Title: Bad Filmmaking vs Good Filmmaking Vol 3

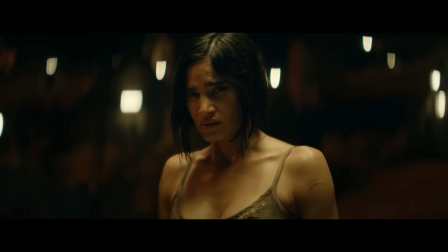[4:32]
No, aside from this character was to hurt these other characters.
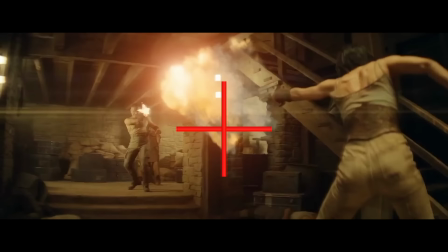[4:39]
Any center framing? Absolutely not.
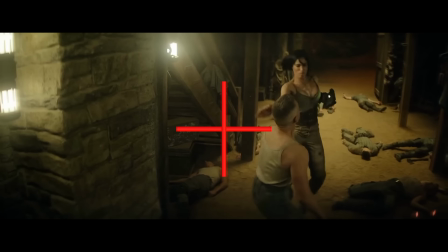[4:43]
But not all action movies use center framing, so the question is, would it help this scene?
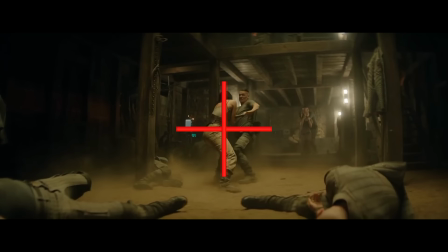[4:49]
And absolutely it would. Mad Max has a lot of little moments that happen really quickly.
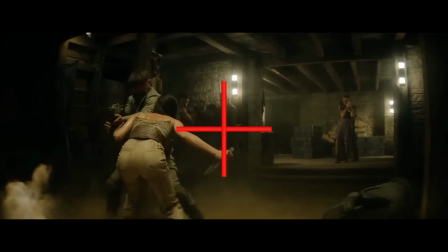[4:56]
And you'd appreciate them a lot more on a second viewing. Snyder chooses slo-mo.
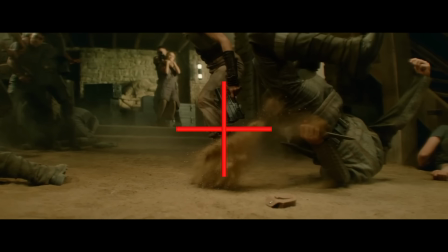[5:04]
But a lot of the slo-mo is not there to help the audience understand the action.
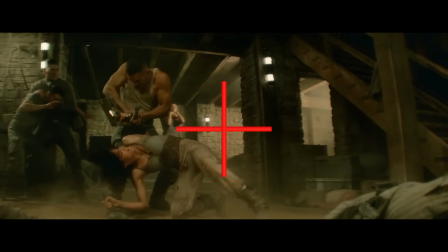[5:10]
Its purpose seems unclear. A perfect example of this.
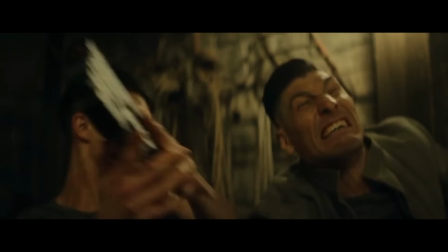[5:15]
Very unclear as to what was meant to happen there. And it could be argued that the slo-mo is actually making the scene worse.
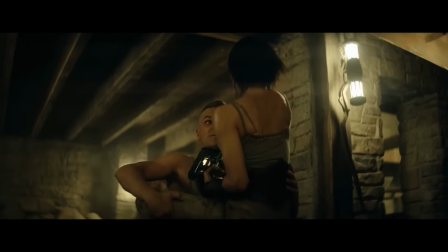[5:24]
Did the scene have an equilibrium, a disequilibrium and an equilibrium? It did not.
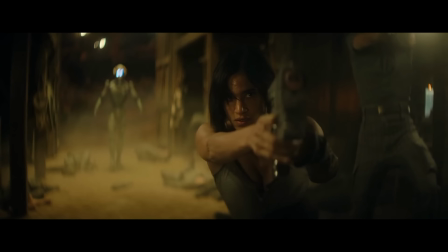[5:31]
We go from a character that is angry, wanting to beat up their enemies, to achieving this with little fuss or disadvantages to her.
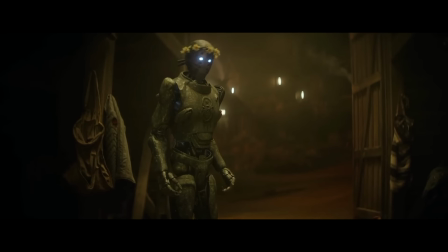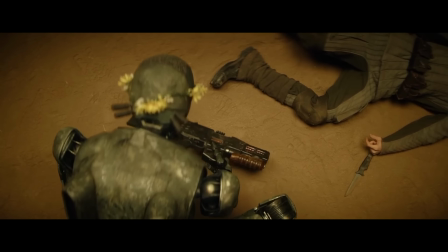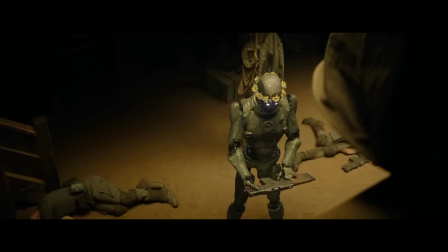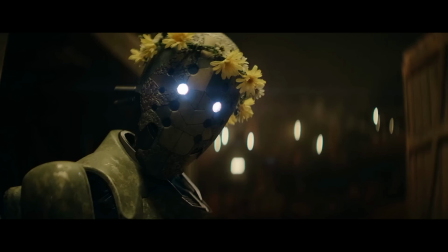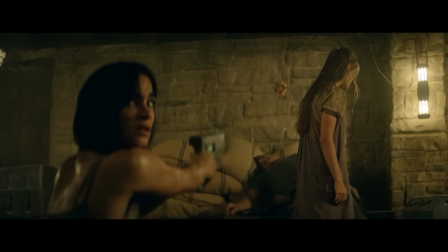[5:59]
Then she's assisted by a character who appears from nowhere so again out of context this
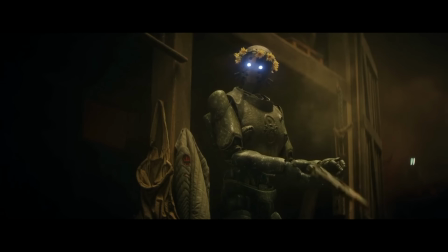[6:06]
scene doesn't work it doesn't follow a structure and the framing
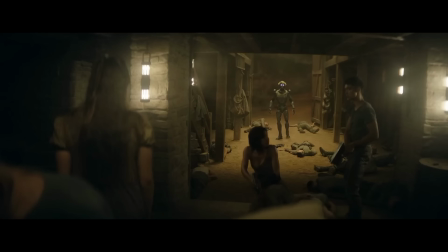[6:11]
is difficult to follow and these two snippets from both films
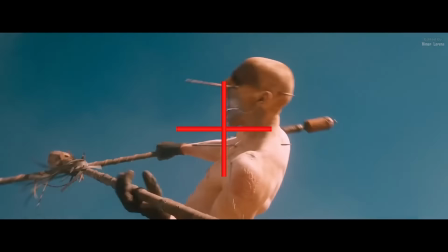[6:17]
clearly show where one film is adored and revered as one of the most incredible action movies
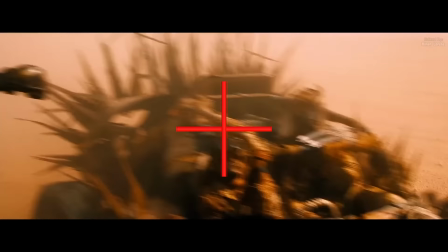[6:23]
ever made and
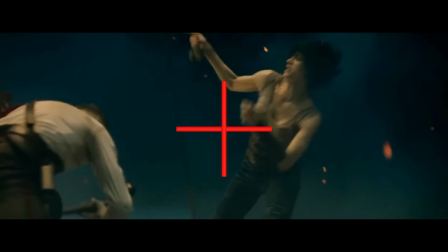[6:29]
the other one has underwhelmed tremendously so
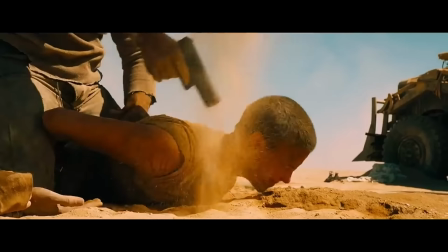[6:36]
back to our equilibrium this
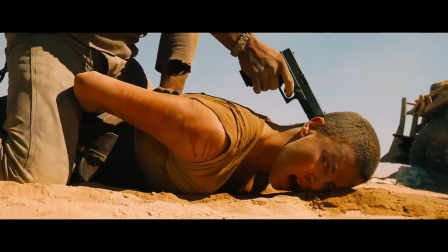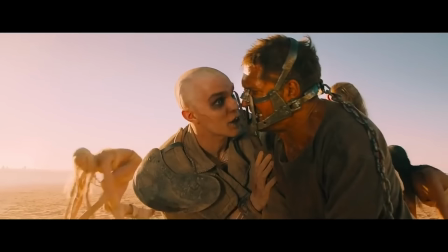[6:48]
makes you want to see what happens next mad
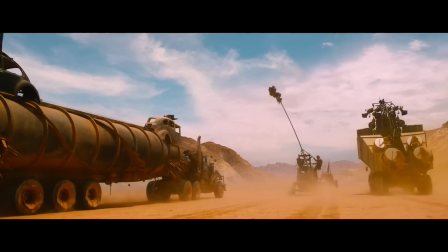[6:55]
max fury road had no right being as good as it was. It was a very basic storyline and there were huge production problems including fights between Charlie Steron and Tom Hardy. However, despite this, the film is considered to be a modern day masterpiece and firmly cemented George Miller as one of the most important
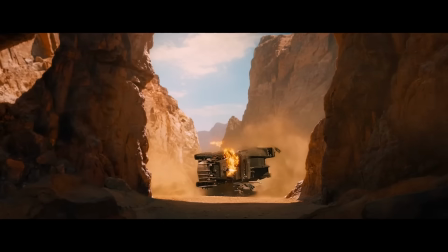[7:18]
filmmakers of his generation and maybe of all time
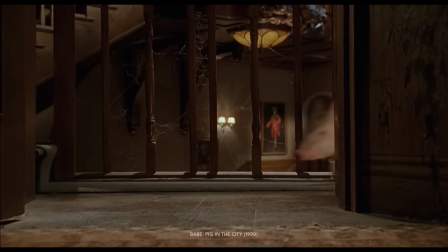[7:22]
with his wonderful versatility and diversity when it comes to genres.
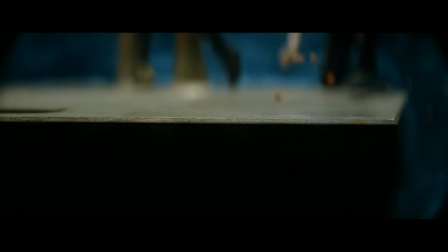[7:28]
Rebel Moon is a clear example of what can happen when a filmmaker has too much power and not enough pushback and shows what happens when you ignore the simplicity of filmmaking. This is Cinemar is Dying and this has been volume three of bad filmmaking versus good filmmaking. And until we speak again, big love.